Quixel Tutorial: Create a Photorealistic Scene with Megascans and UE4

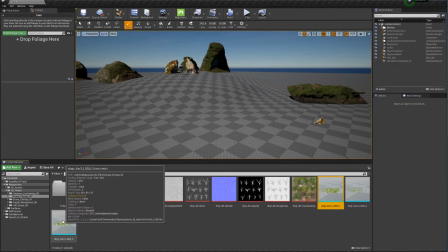512s
All right, now another important part is I'm going to drop the foliage here to paint the foliage.
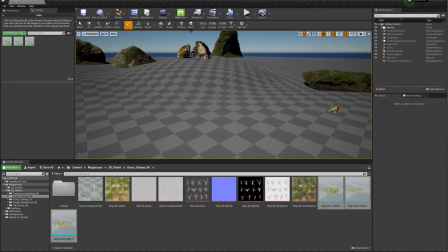518s
It's easier than placing it manually because there's so much grass in this scenery. So I'm just going to, I have various different types of grass in this, so I'm just going to choose this one first. And you see that I'm going to kind of layer them up with like wildflowers and other type of grass.
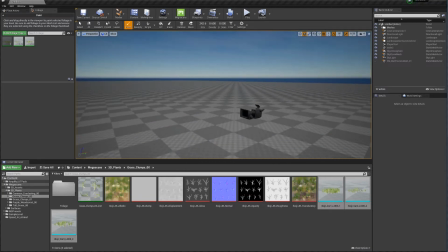536s
Just adjusting my density a little bit.
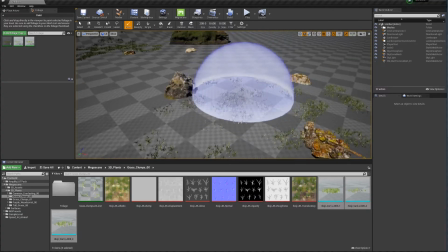542s
And I'm just gonna paint it over.
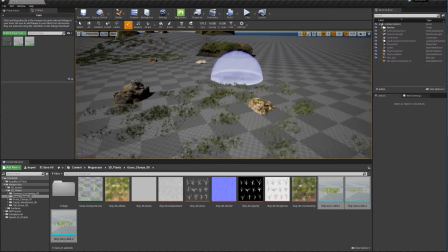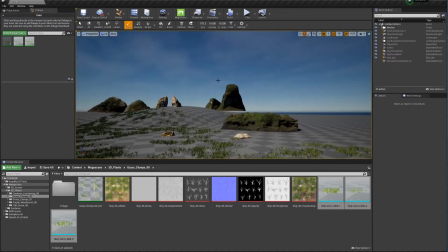550s
Right now I don't have a floor texture for the landscape, so it doesn't look like much,
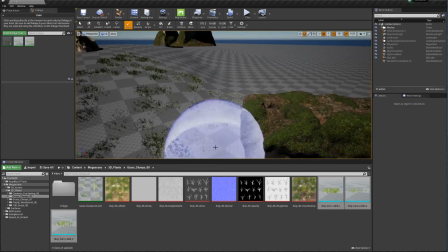557s
but you'll see it coming together once I start layering all the 3D plants that I want to add in the foliage,
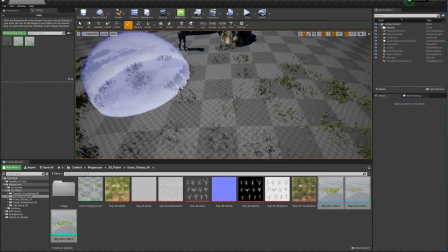564s
plus the ground that I'm going to be adding. I like to add the ground at the end,
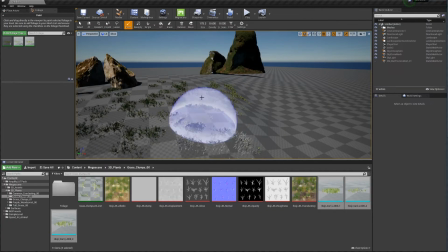569s
so I can decide a little bit more of the look that I want with the foliage, and then I'll decide what kind of ground I want.
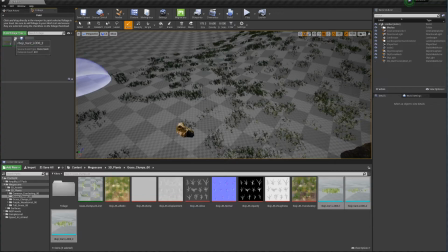578s
Now I'm layering a second type of grass. So it's a little bit bigger. This type of clump, it's a little bit closer together.
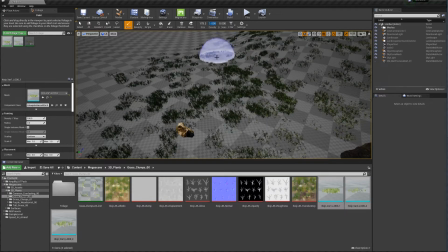590s
So just to give a little bit of variation, that's why I do it in sort of a layering situation instead of doing them all together,
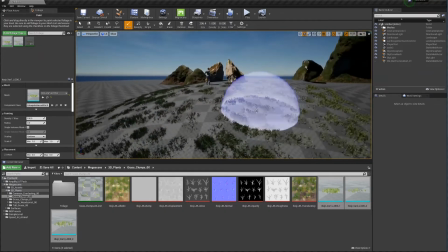598s
just because this allowed me to create that variation that,
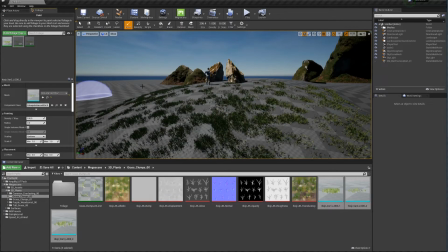603s
or at least try to get to that variation that you guys can see in nature.
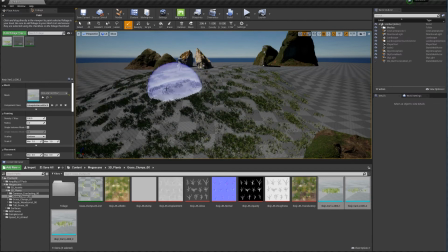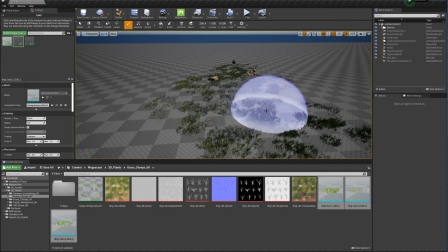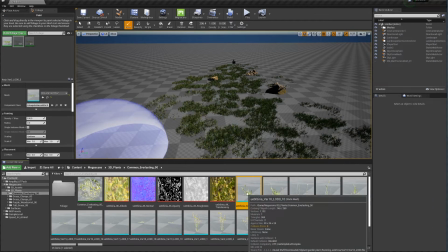617s
So because this is just a scene that I'm putting together, I'm not going to paint absolutely the whole landscape.
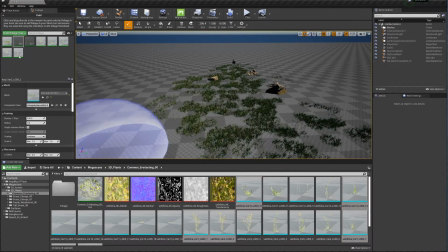622s
There's no need to. I'm just going to paint what's going to be shown on the camera. And now I'm just going to add some wildflowers.
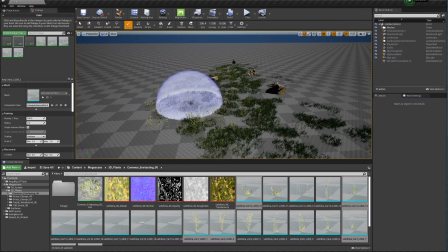631s
These ones that are selecting right here, just add them to the foliage. Deselect my grass, and then I'm just going to add them all around.
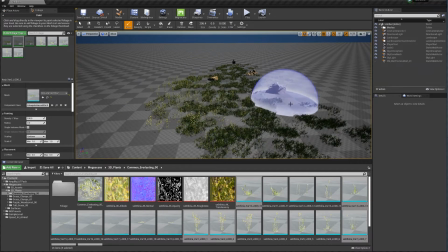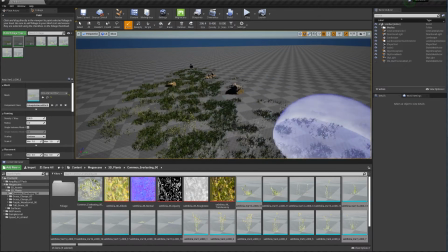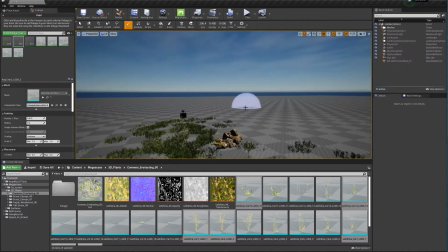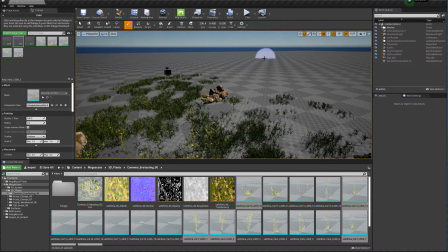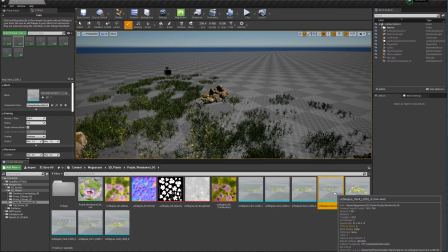660s
Again, just adding a little bit of a different type of flower just to add some variations. I chose this purple, so I add some color to my scene.
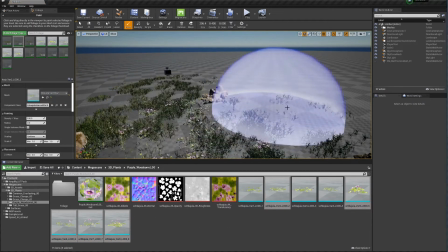669s
It's not just green grass and brown rocks. I like to add some color to the scene, make it really colorful.
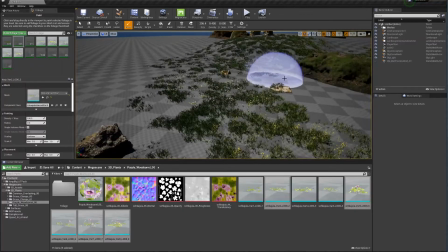674s
And it all depends on what kind of concept you have. So if you have a very specific concept, just make sure that you're following that.
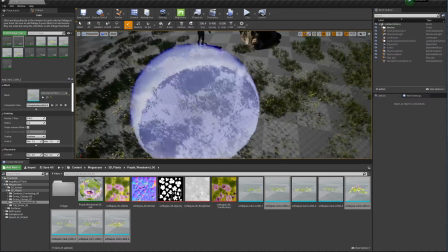681s
Make sure you're looking at real world reference. That way you won't get something that looks very unnatural.
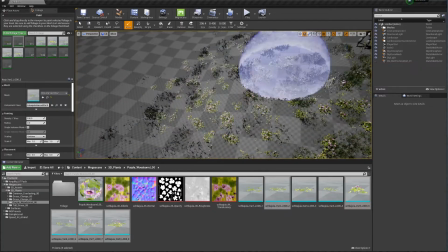687s
Even if you're doing an alien world, you may be looking at real world reference just to inspire you a little bit and make
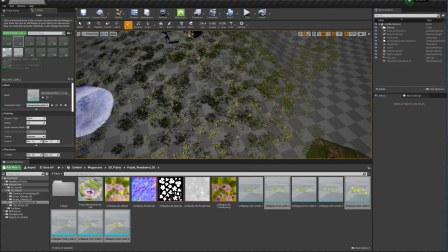693s
sure you're placing things where they're kind of should go, even if you're doing something that's not natural.
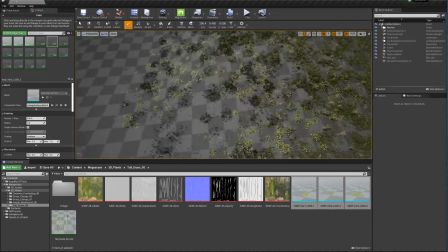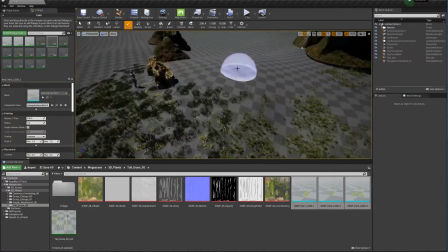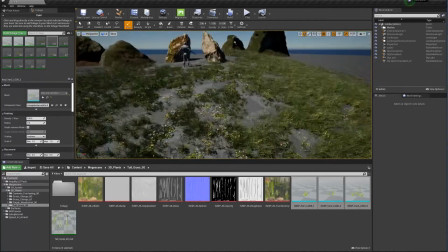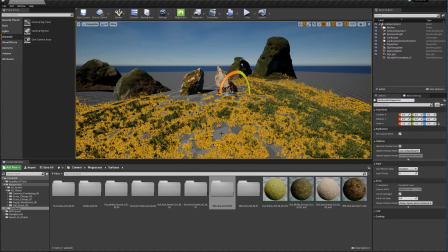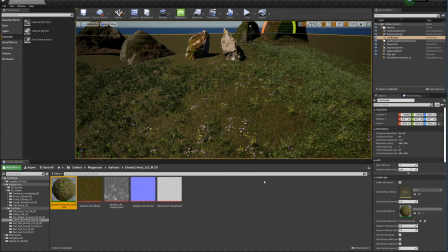734s
Alright, I'm done placing my foliage, and now I'm going to decide which kind of ground I want.